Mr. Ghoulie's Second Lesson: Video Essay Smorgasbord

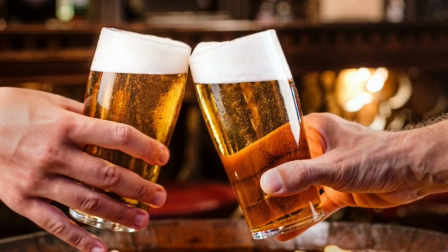Beer.
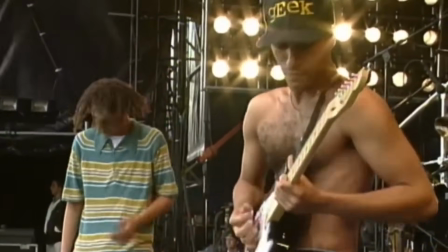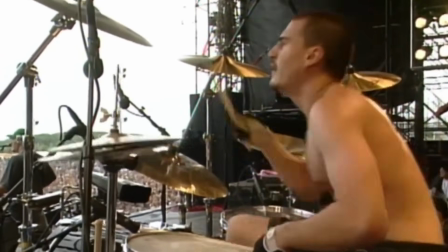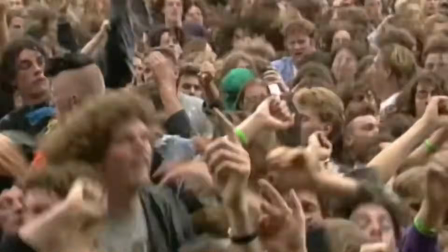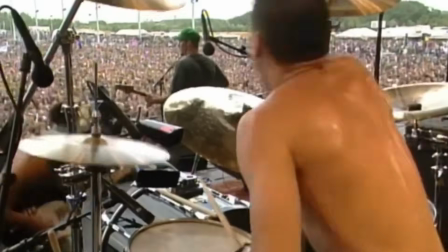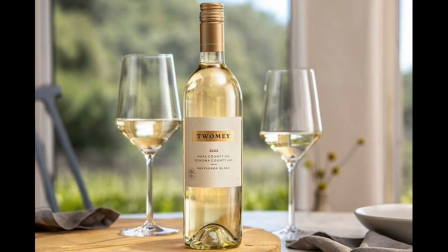White wine.
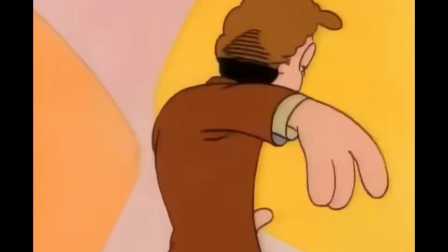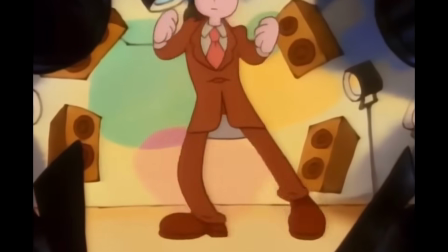Also, there was this one time in high school I was in the computer lab with a girl I had a crush on,
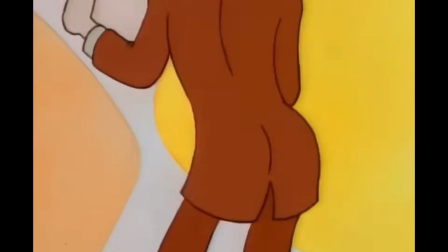and some other girl recognized me from middle school and she walked up to me and said,
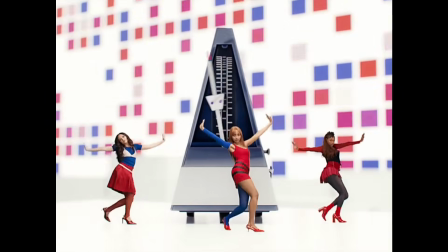"Hey, you're herpes kid," because one time in gym class I had a cold sore.
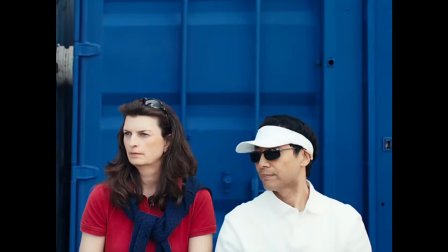She then explained to everyone, called me herpes kid in middle school, and then I wanted to kill myself.
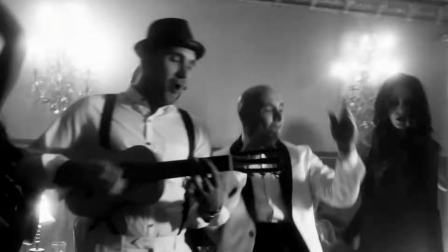Fireball. What happens if the engine stops?
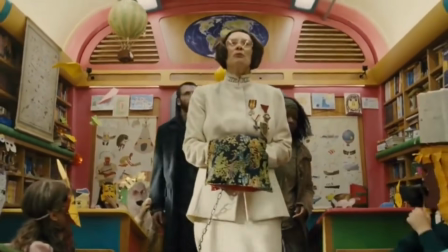We all freeze and die.
In this sequence of Snowpiercer, the mise-en-scène juxtaposes the abattoir and the classroom,
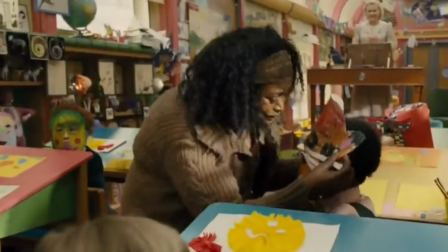exposing how both environments process and dehumanize the body as tools.
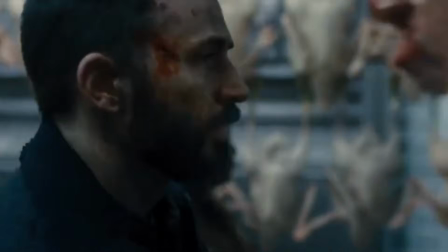The abattoir is stark and industrial, dim light metal surfaces, carcasses hanging in orderly rows.
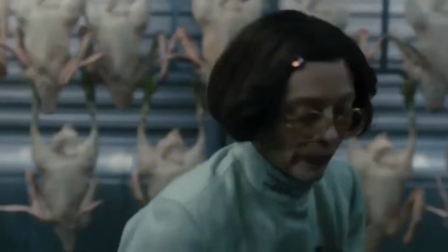Its silence and emptiness emphasize bodies reduced to objects. The classroom, in contrast, bursts with noise and color.
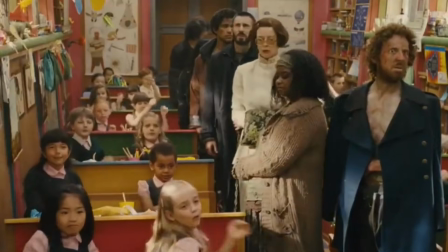Bright drawings cover desks, children chatter, and fluorescent lights fill the room.
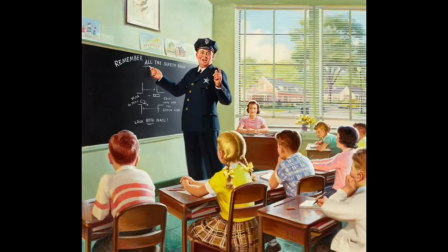The costuming is reminiscent of early white suburban America, especially the teacher in her floral dress.
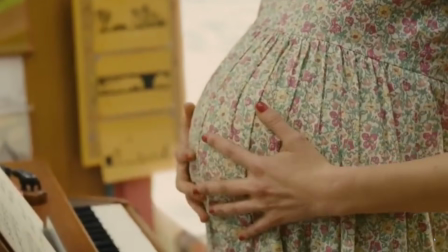She is wearing a rather large prosthetic pregnancy bump, hinting that she herself has, in a way,
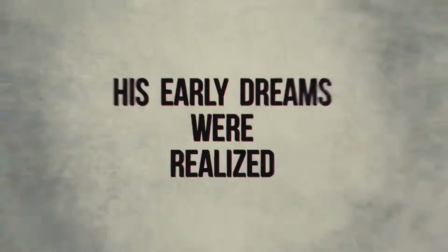signed her body to produce more power for the engine, using the aesthetic of Western conservatism to convey childhood brainwashing.
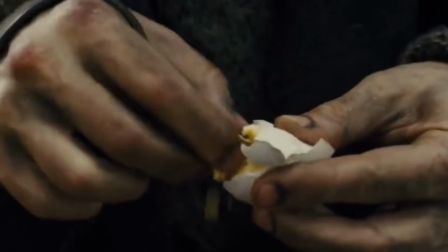At first, it feels cheerful and safe, yet this warmth conceals its function, disciplining children into ideological obedience.
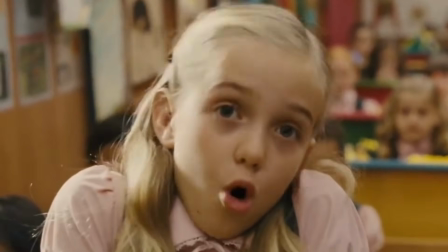Old world people were frigging morons who got turned into popsicles.
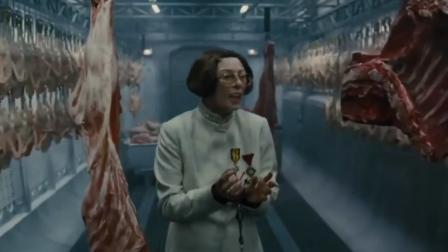Both spaces organize bodies for the system, one through overt brutality, the other through disguised indoctrination.
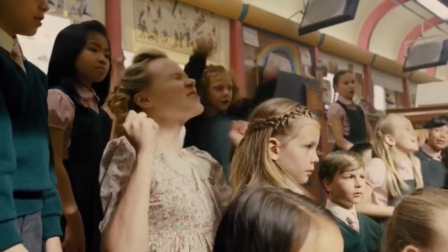By contrasting cold silence with lively noise, dull metal with bright colors,
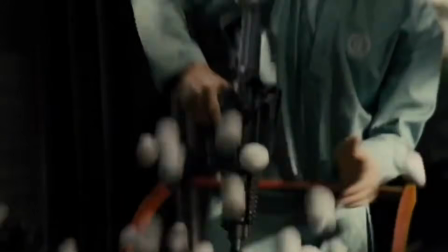Bong Joon-ho shows how control operates not only through violence, but also through comfort.
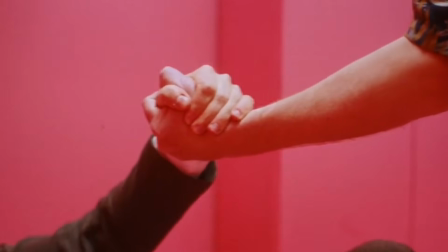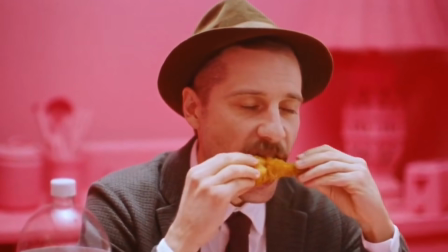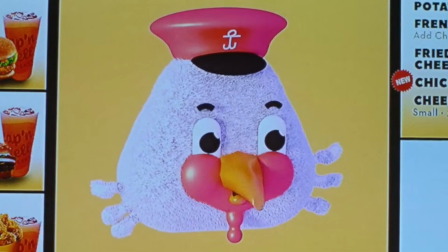Welcome to Captain Kelly's Chicken, home of the new chicken shake. Chicken shake?
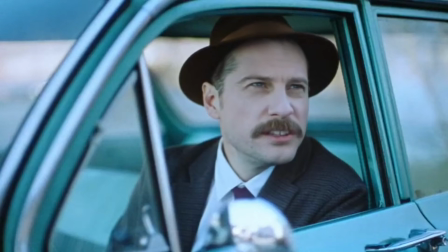What can I get you today? One chicken shake.
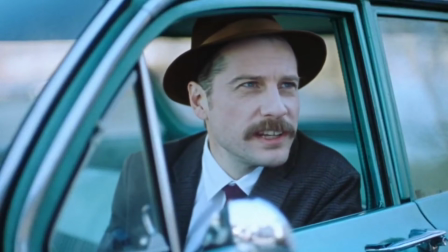Anything else? No, I don't want a chicken shake. I was just asking, what is it?
In science fiction, advertising is more than just background decoration.
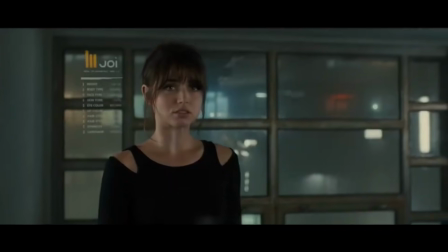It's a technology that shapes desire, behavior, and identity.
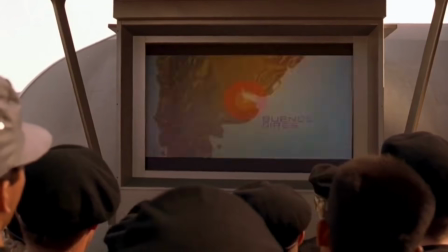Across the science fiction genre, ads often expose the deeper anxieties of our psyche, fears about surveillance, consumerism,
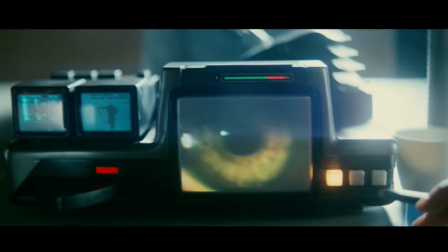militarization, or the erasure of autonomy. But Strawberry Mansion pushes this trope further.
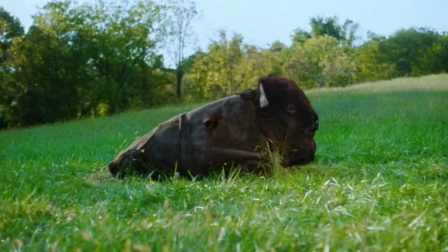It takes one of the most intimate human spaces, our dreams, and takes it to the final frontier of capitalist extraction.
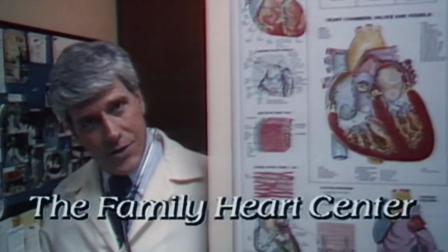Much like the omnipresent media commercials in RoboCop or the upbeat propaganda of Starship Troopers,
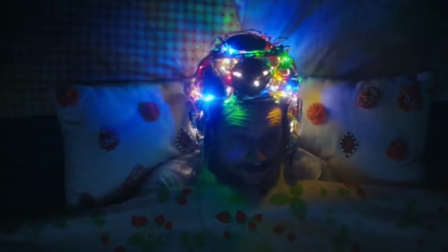Strawberry Mansion uses advertising as a formal device to communicate its central science fiction theme, that capitalism evolves until it consumes everything,
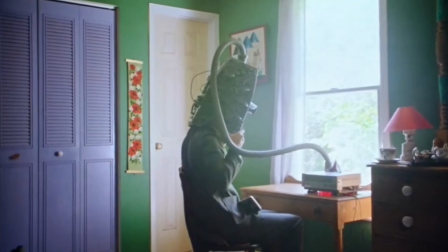even the unconscious. The film imagines a world where dreams can be taxed, recorded, and monetized.
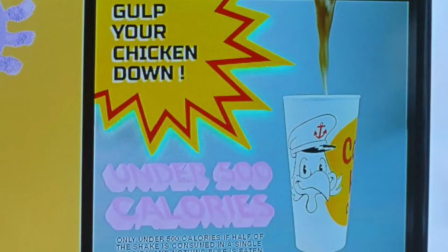This is a future where advertising is no longer something you encounter, it's something implanted directly into you.
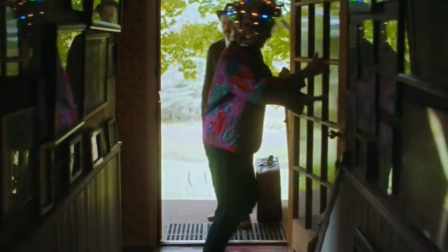From the moment we see James Preble enter Bella's home, the film displays a world shaped entirely by commercial logic.